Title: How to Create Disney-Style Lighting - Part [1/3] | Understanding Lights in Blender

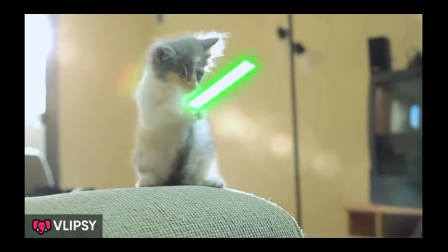[0:00]
So, you are here to watch about lighting. Well, I am here for you.
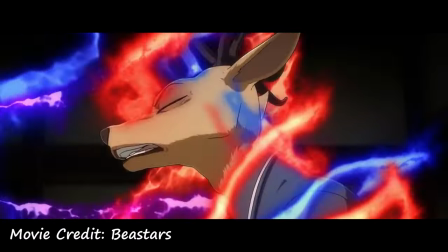[0:04]
My name is Kapil and I am going to tell you how you can light your scene or character which makes your render truly shine.
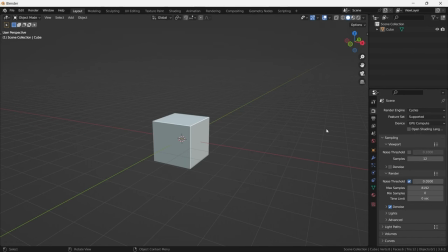[0:12]
We are going to do this in Blender's real-time rendering engine, Eevee.
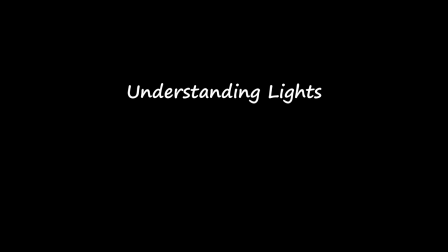[0:16]
And this will be three-part series as follows, Understanding Lights, Lighting a Character, and Light Groups.
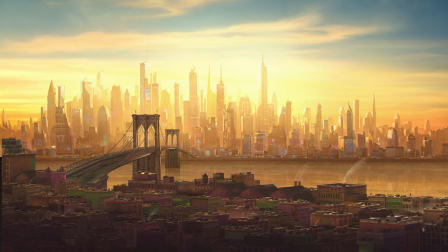[0:25]
When it comes to lighting a scene, our goal is usually to minimize shadows. But here's the catch, Shadows are what gives object their form and depth.
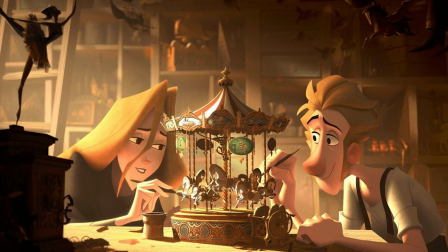[0:35]
Without shadows everything would look flat, like a 2D drawing. Even 2D artists pay close attention to the shadows. Here in this example, I light a monkey face with a flat shading and another one with shadows. Whereas first one is looks flat, we can only be able to see the outer lines of the character. Besides that, in the second one with shadows reveals that this is a monkey face.
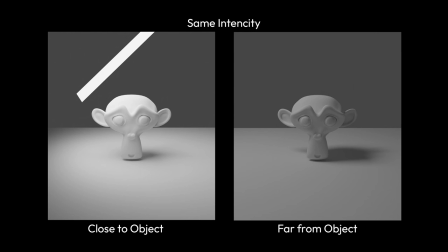[1:06]
Now think of this way. If you place a light really close to an object, you get soft gentle shadows. But if you move the light far away, you will get hard and strong shadows.
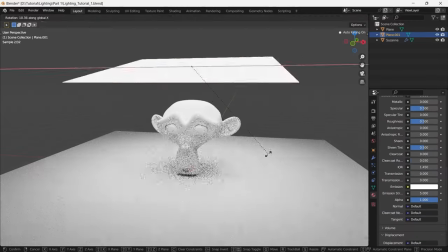[1:20]
Here in this scene, I put area light closer to the monkey face that creates soft and light shadows.
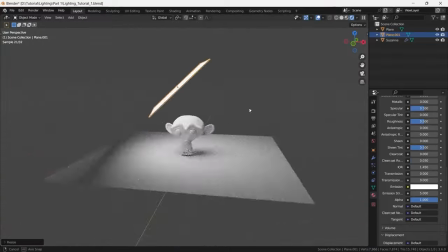[1:26]
But if we put the light away from the monkey, we get the hard and dark shadows.
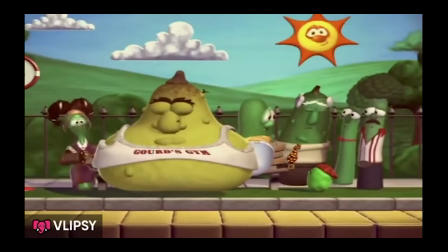[1:33]
And the size of light source also matter.
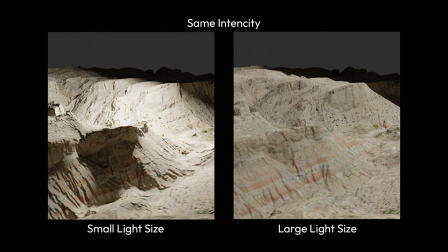[1:36]
A small light source gives crisp detail shadows which help us to find details of an object.
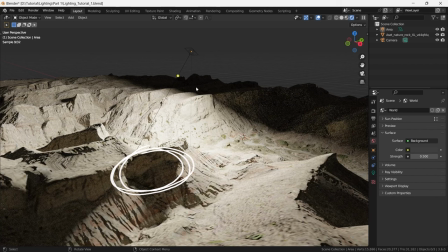[1:46]
Like in this first example where we observe small details on the terrain. While a bigger light source with the same intensity
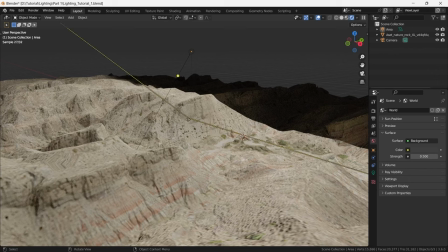[1:55]
creates softer shadows that reveals the object overall form.
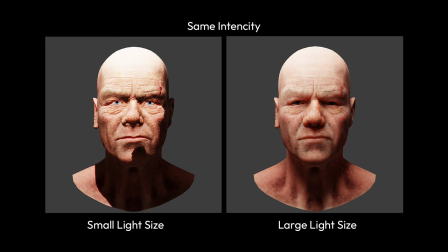[2:01]
But using a small light source on a human character to emphasize details can be bit challenging.
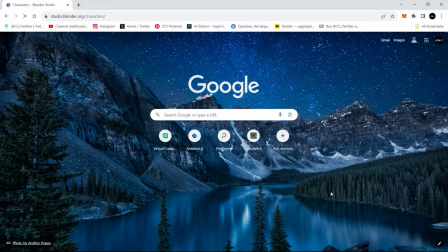[2:07]
For example,
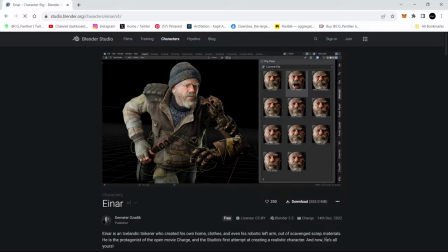[2:08]
I downloaded a realistic human character INR from Rendei Studio which is free and removed everything except face and eyes.
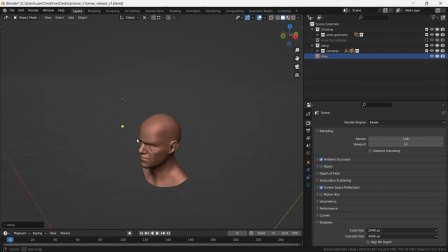[2:17]
Now, when I put a small area light on the character, you can see how it looks.
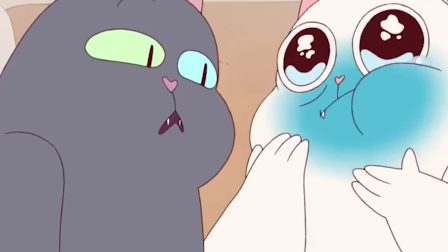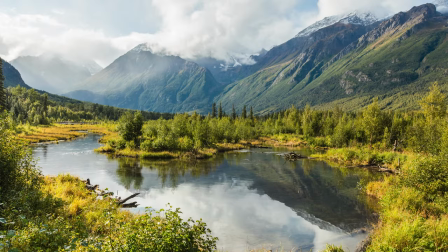[2:29]
The fourth important aspect is the color of the light. When we look around in nature, we found Kelvin colors that are not overly saturated.
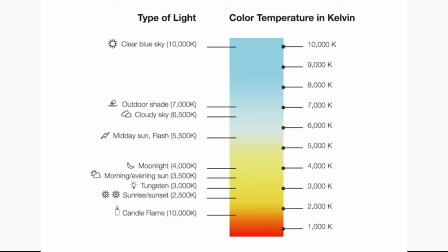[2:38]
The Kelvin scale have ranged from 1000 to 10,000,
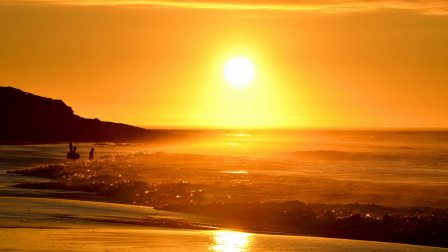[2:43]
where values of 1000 or lower tend to be reddish and values of 10,000 or higher appear bluish.
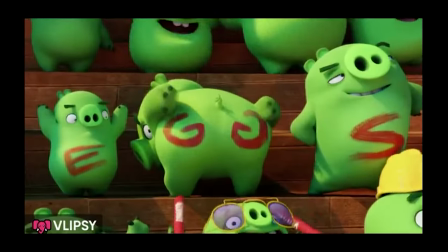[2:51]
Now if we shift our focus to the streets of a city,
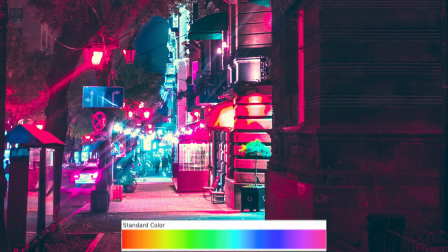[2:55]
we encounter the typical vibrant colors such as saturated pink.
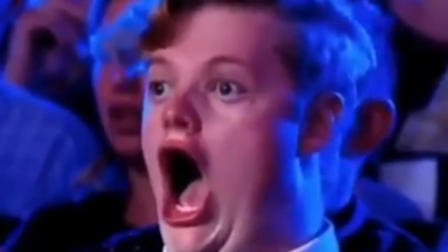[3:00]
Now let's break down some examples of animated movies having amazing stylized lighting.
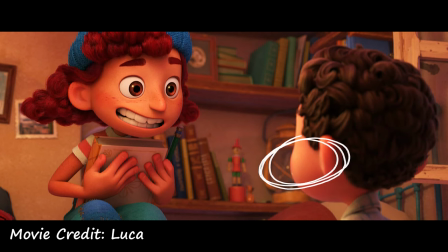[3:05]
In most of Disney movies we find soft gradients in terms of lighting.
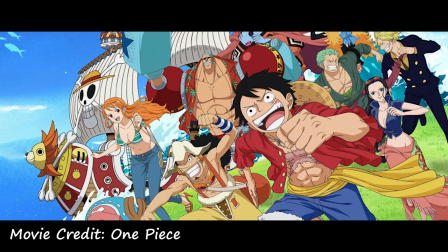[3:10]
However, in anime stylization this can look different with a kind sharp lighting.
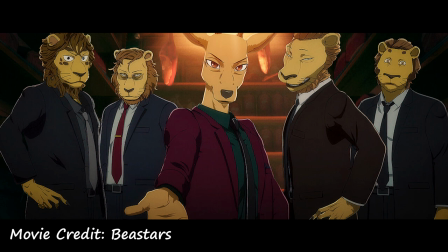[3:16]
Here in the Beastars character created as 3D model and shading done more likely traditional tool.
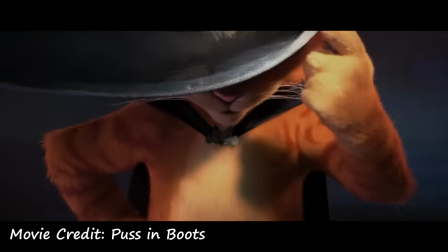[3:23]
Both of them have different stylization but the core principles remain same.
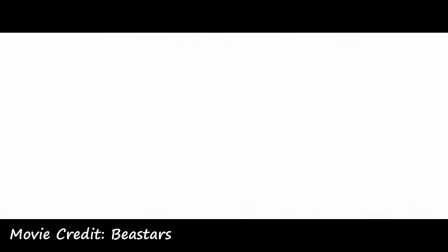[3:28]
Like lighting help us to understand the situation and mood of the shot, time of day, weather and the location of the scene.